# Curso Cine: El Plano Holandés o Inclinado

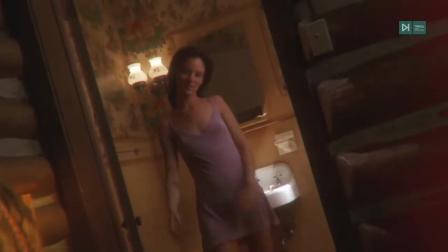15s
Un plano aberrante, también llamado plano holandés, es el que tiene un ángulo de cámara alocadamente inclinado,
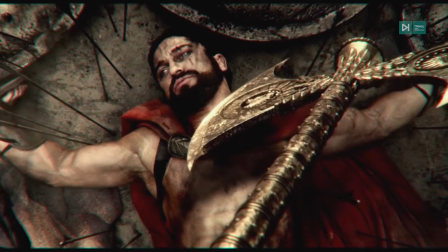21s
en el cual el eje vertical de la cámara está en ángulo con respeto al eje vertical del sujeto.
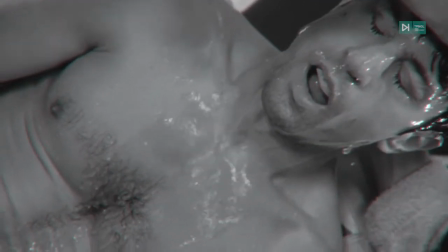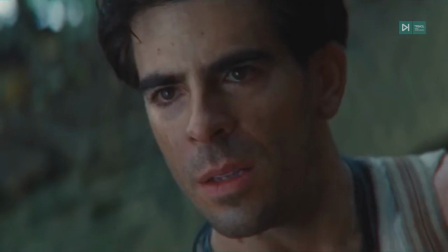36s
Normalmente se reserva esta herramienta en las secuencias en las que se necesitan efectos extraños, violentos, inestables, impresionistas o de cualquier otro tipo innovador.
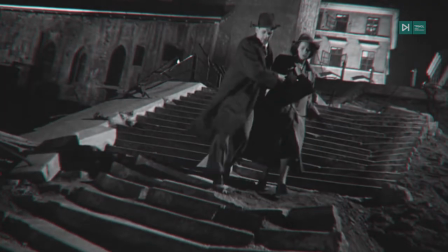47s
Un personaje que ha perdido el equilibrio, está borracho,
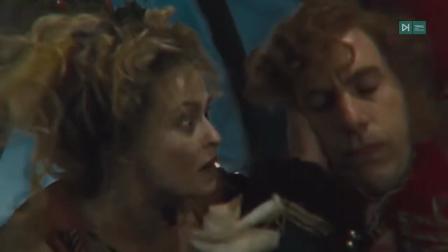50s
delirando o en un estado emocionalmente muy fuerte puede ser mostrado mucho mejor con un plano inclinado que con uno de corte regular.
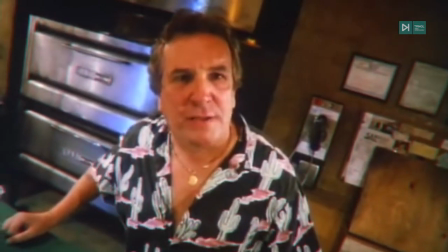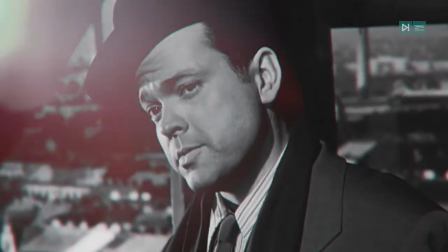63s
En películas como El tercer hombre se utilizó el plan holandés para enfatizar la degeneración del malvado personaje interpretado por Orson Welles.
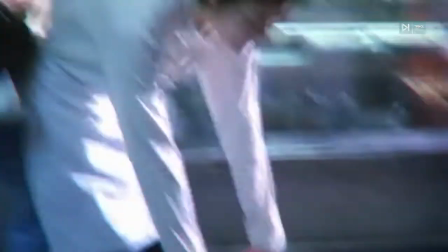74s
Por sus propias características, es un tipo de plano más difícil de procesar para nuestro cerebro.
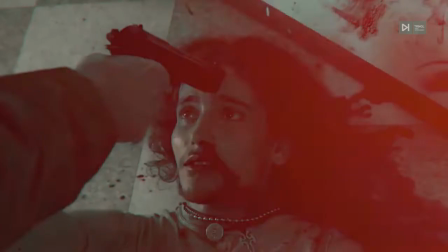79s
Por ende, conecta muy bien al espectador con sensaciones de inestabilidad y confusión.
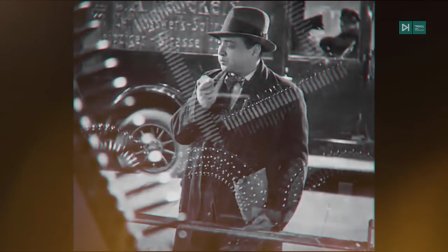87s
Desconcierto, locura o ansiedad son intenciones totalmente aplicables al mismo.
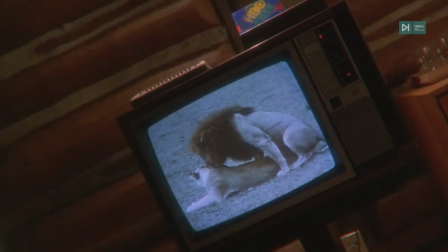93s
Como todo recurso cinematográfico, el abuso de este plano puede resultar muy contraproducente e incluso distraer a la audiencia,
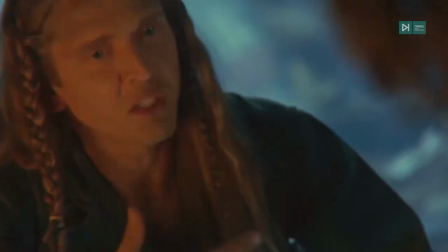101s
por lo que su uso debe estar totalmente justificado e ubicado en la historia y contexto de la escena.
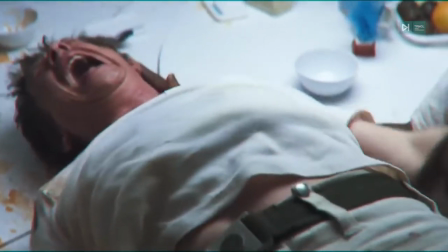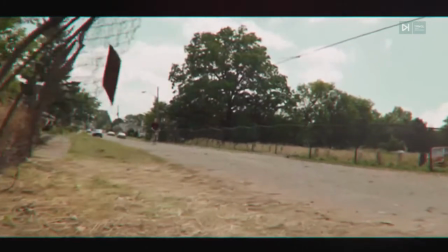113s
Si quieres saber más, dispones de información ampliada en el artículo que acompaña el vídeo.